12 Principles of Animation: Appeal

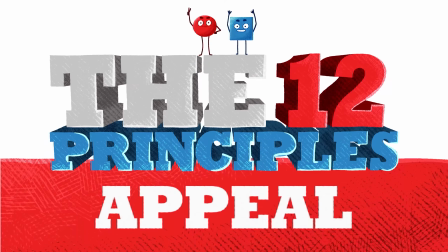(0:00)
The 12 principles define how to make realistic and believable animation, regardless of medium. In this episode, we discuss appeal.
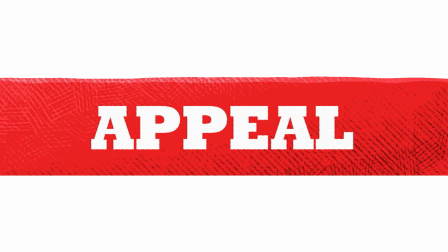(0:13)
TipTut. So, let's talk about appeal. Appeal in animation is all about being dynamic.
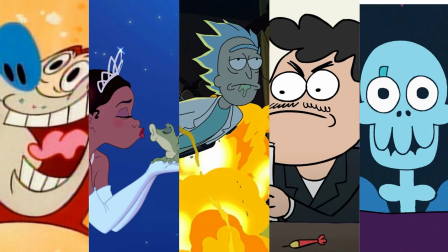(0:19)
It doesn't necessarily mean nice to look at, because that's subjective, but instead, to my mind, you can replace the word appealing with engaging.
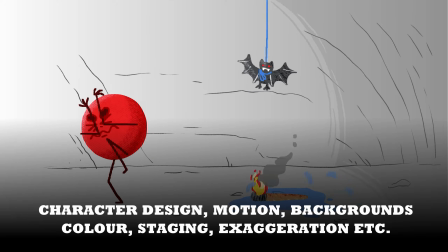(0:27)
Everything your animation is doing, from character design through to exaggeration, should be working to make your animation as engaging or appealing as possible.
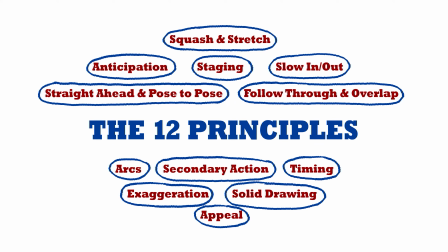(0:36)
With this in mind, you can kind of think of appeal as the culmination and combination of all the other principles of animation, plus a little something extra on top.
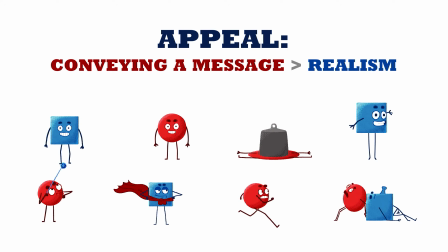(0:45)
Whilst the other principles are about making believable animation, appeal is about focusing on what we're trying to convey and doing that in the best possible way.
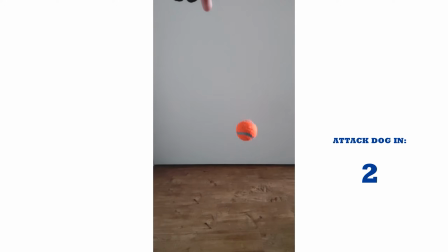(0:54)
Let's take this footage I recorded of a bouncing ball. As you can see, not much interesting stuff is happening here. But our bouncing ball from the first principles episode is a lot more appealing to look at. There's a ridiculous amount of squash and stretch. It's exaggerated, over the top, and ridiculous, but these aspects add to the appeal of the animation,
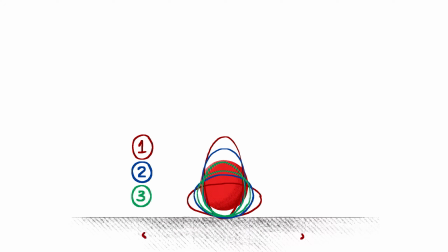(1:13)
making it more engaging, sacrificing realism for appeal. When it comes to characters, you should highlight their features to better show their personalities. Even with stupidly simple characters like our ball and square, we can emphasize certain features like eyes, mouths, and postures to reinforce the message.
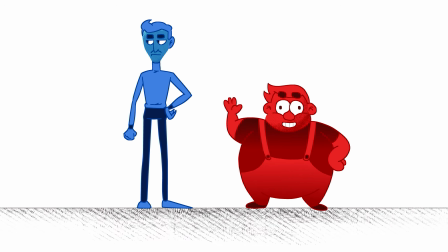(1:31)
If I may, let's step away for a moment from our simple characters to examine an example with more anatomy. The appeal of the two characters shown in this animation comes from their contrast between each other.
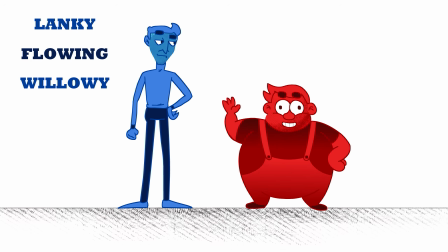(1:42)
One is lanky, flowing, and willowy. The other, chunky, round, and short.
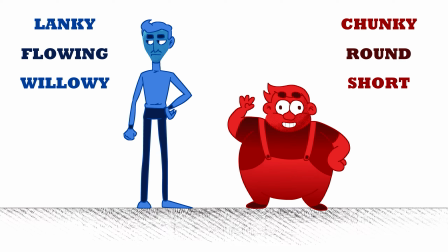(1:47)
Their proportions, size, and colors reinforce their personalities and messages, making them more appealing to the audience, both in isolation and when paired together.
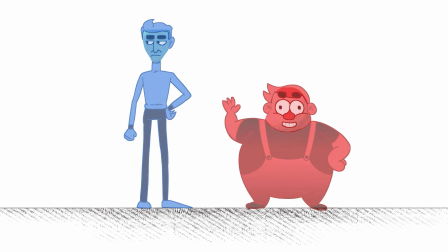(1:57)
When we break them down into their core shapes, we can see how this contrast helps sell their appeal.
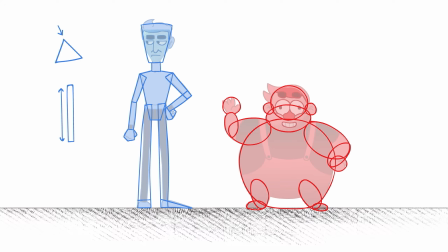(2:02)
Blue Guy is made up of shapes with hard corners, tall, thin reverse triangles, and the cool blue color makes him seem reserved and distant. Red Guy is nothing but short, squat ellipses with soft curves and features. This makes him seem bouncy, bubbly, and approachable, and the red color reinforces this idea of compressed energy.
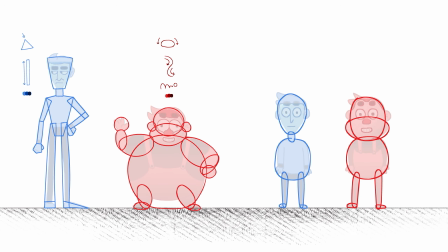(2:20)
Compared to here, where I've made them similar shapes and sizes, look at them side by side and tell me which you think works better.
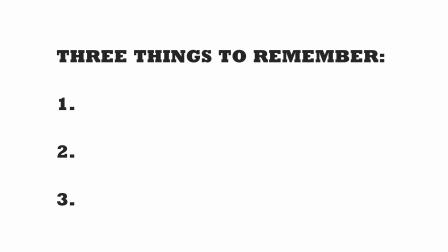(2:27)
I'd say there are 3 things to keep in mind when working on an animation or character's appeal.
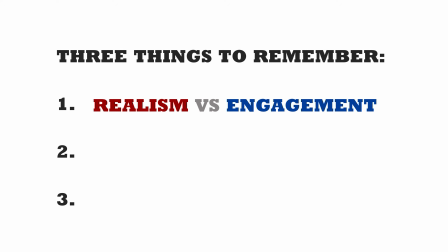(2:32)
Number 1, should you stick closer to real life, or does moving away from reality help reinforce the animation's message?
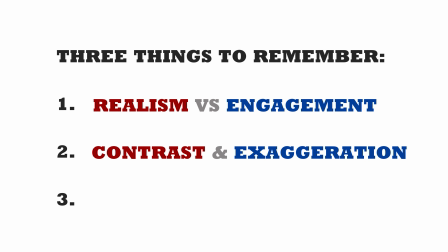(2:39)
2, contrast and exaggeration of proportion, emotion, and personality is super important. And 3, keep it simple and focus on 1 or 2 important aspects to make your point.
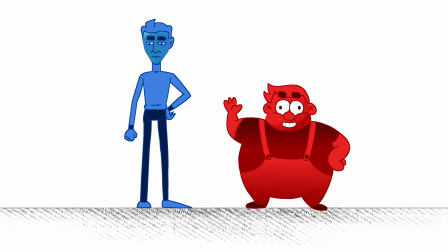(2:50)
So that's it for appeal and for the 12 principles. Thank you so much for joining me on this awesome journey.
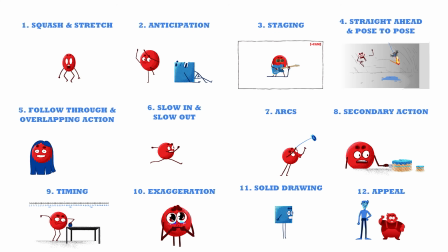(2:56)
I hope you've learned something whilst watching this series, and I can't wait to see you all again on the next episode, whatever that might be.
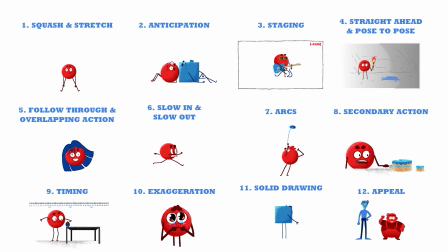(3:01)
So make sure to subscribe and ring the bell so you're notified of the next video, and I'll see you next time on TipTut.
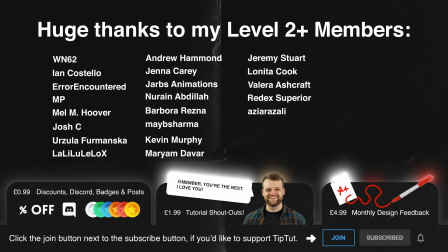(3:08)
Massive thank yous to my level 2 and above members, without whom this series and channel would not be possible. Thank you for supporting me all the way throughout this. I love you all, you're fantastic, and if you want to become a member, click that join button. Remember to subscribe for more tips, tricks, and tutorials. Thanks for watching.